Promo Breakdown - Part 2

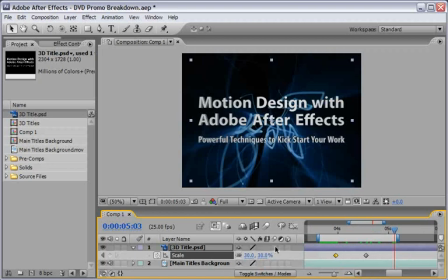12:37 Also, let's toggle here between the modes to the switches, enable motion blur to the layer, and enable motion blur to the whole comb.
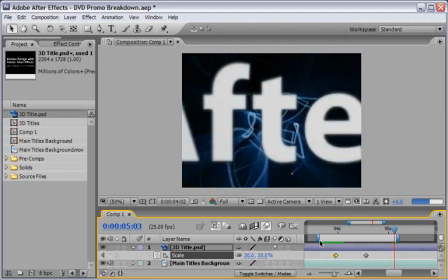12:46 And let's just do a quick RAM preview to check the area that we are working
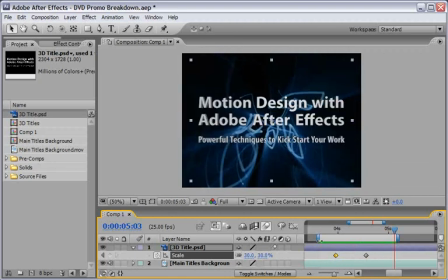12:54 on. Okay, so you can see the titles are coming in. I think that we will even do it a little bit faster, and the last keyframe here, the scale keyframe, I will add an easy ease in into it, so by holding down shift and pressing F9,
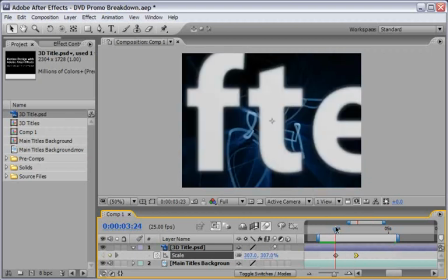13:10 I will make it happen. Also, let's go to the beginning of this, and just before that comes in, let's just do a fade in animation as well, so I will hit shift T in order to reveal the opacity keyframes.
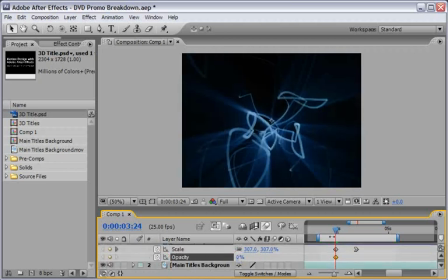13:24 I will record the keyframe here. We'll make sure it's on zero and then move a couple of frames forward by hitting page down a few times and just change it back to 100. So my animation will start from zero and then the letters will be appeared
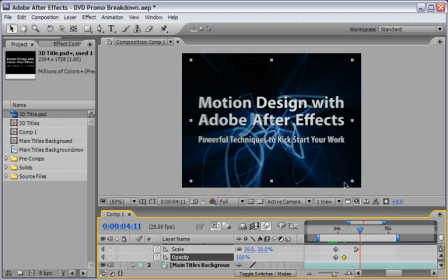13:41 and smeared in due to the motion blur into the current position. Now let's zoom out of the timeline, change it a little bit, change our walker here a little bit, and give ourselves a little bit of room in order to read the titles, and after you think it is enough time,
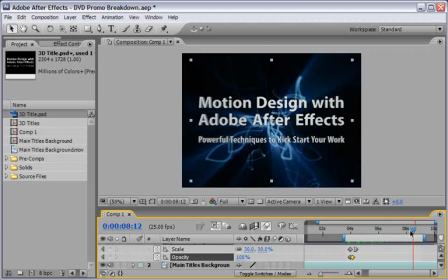14:00 and let me just zoom in a little bit more, let's say that couple of seconds, I will place another keyframe here in the scale, and just make sure that it will slowly scale down something like this so between
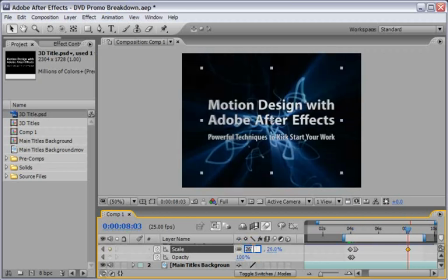14:14 30 here to maybe here 25% and in this point of time we want to make sure that they will disappear quickly and the other title will appear so again let's just move couple of frames forward and let's just change it
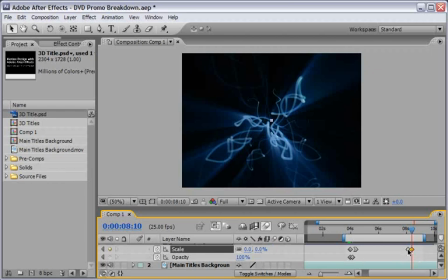14:30 to zero I will also change the easy ease to this keyframe as well so I will select it and by choosing command or control plus shift and F9 I will give it an easy ease out animation. So basically this is it, this is how I did it.
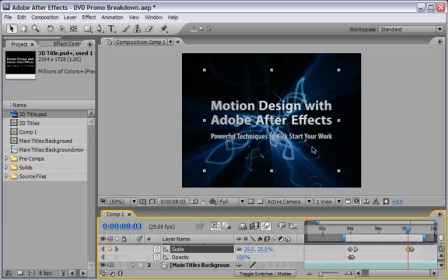14:46 I created the background and then I used Illustrator in order to regenerate these titles.
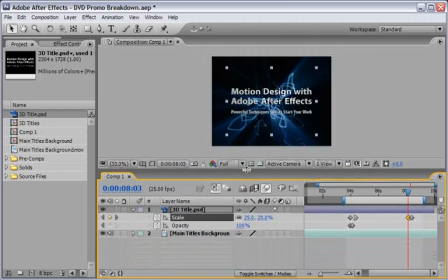14:52 Also what will help to sell this is if we will of course go under source file and I use the slash title in WAV which is an effect that I created in order to emphasize the motion of the title into the scene so I will just take this wav and just place it
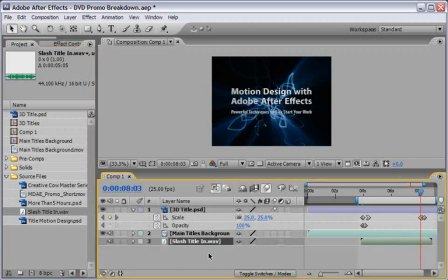15:10 here I will hit LL in order to see the waveform
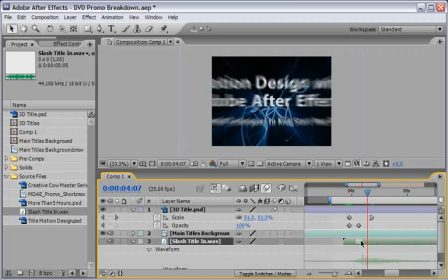15:16 I will zoom here and make sure that the impact point will be just on top of this keyframe so this should be something like this let's zoom back out and create our final RAM preview to check that everything is indeed working together
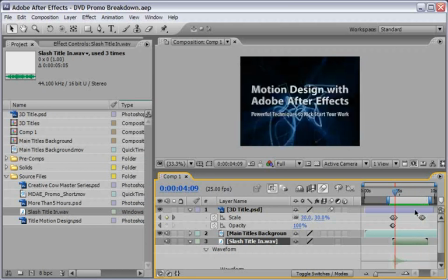15:37 And of course we have to add an additional effect on the end, but you see the idea here.
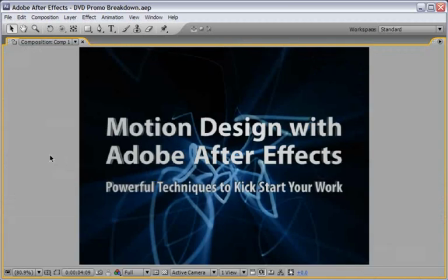15:43 So if we will take a look at full screen here, just create another RAM preview.
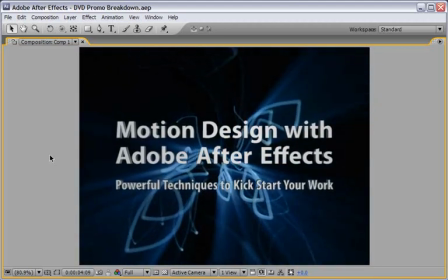15:52 Of course you have to give it a little bit more time in order for the narrator to read your titles and everybody can understand. And I want to thank of course Aaron for doing the wonderful narration for this promo.
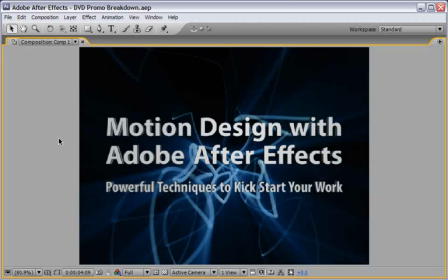16:04 Now that you know how to do it I can show you the shorter version and you can get a sense of how I built everything on top of it. The only thing that you need to do now is go under the cow store and order yourself a copy
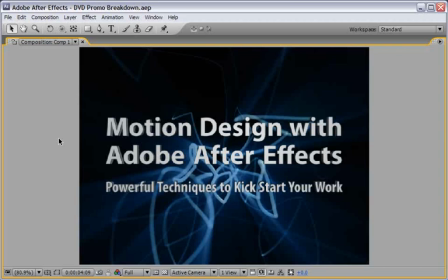16:20 of it because I think that you will really find a lot of good techniques and good tips inside this DVD.
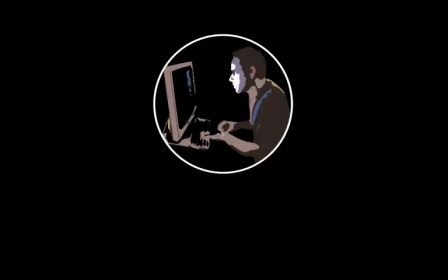16:27 So I hope you find this one useful as well and until next time we'll This is Eran Stern for CreativeCow.net saying goodbye!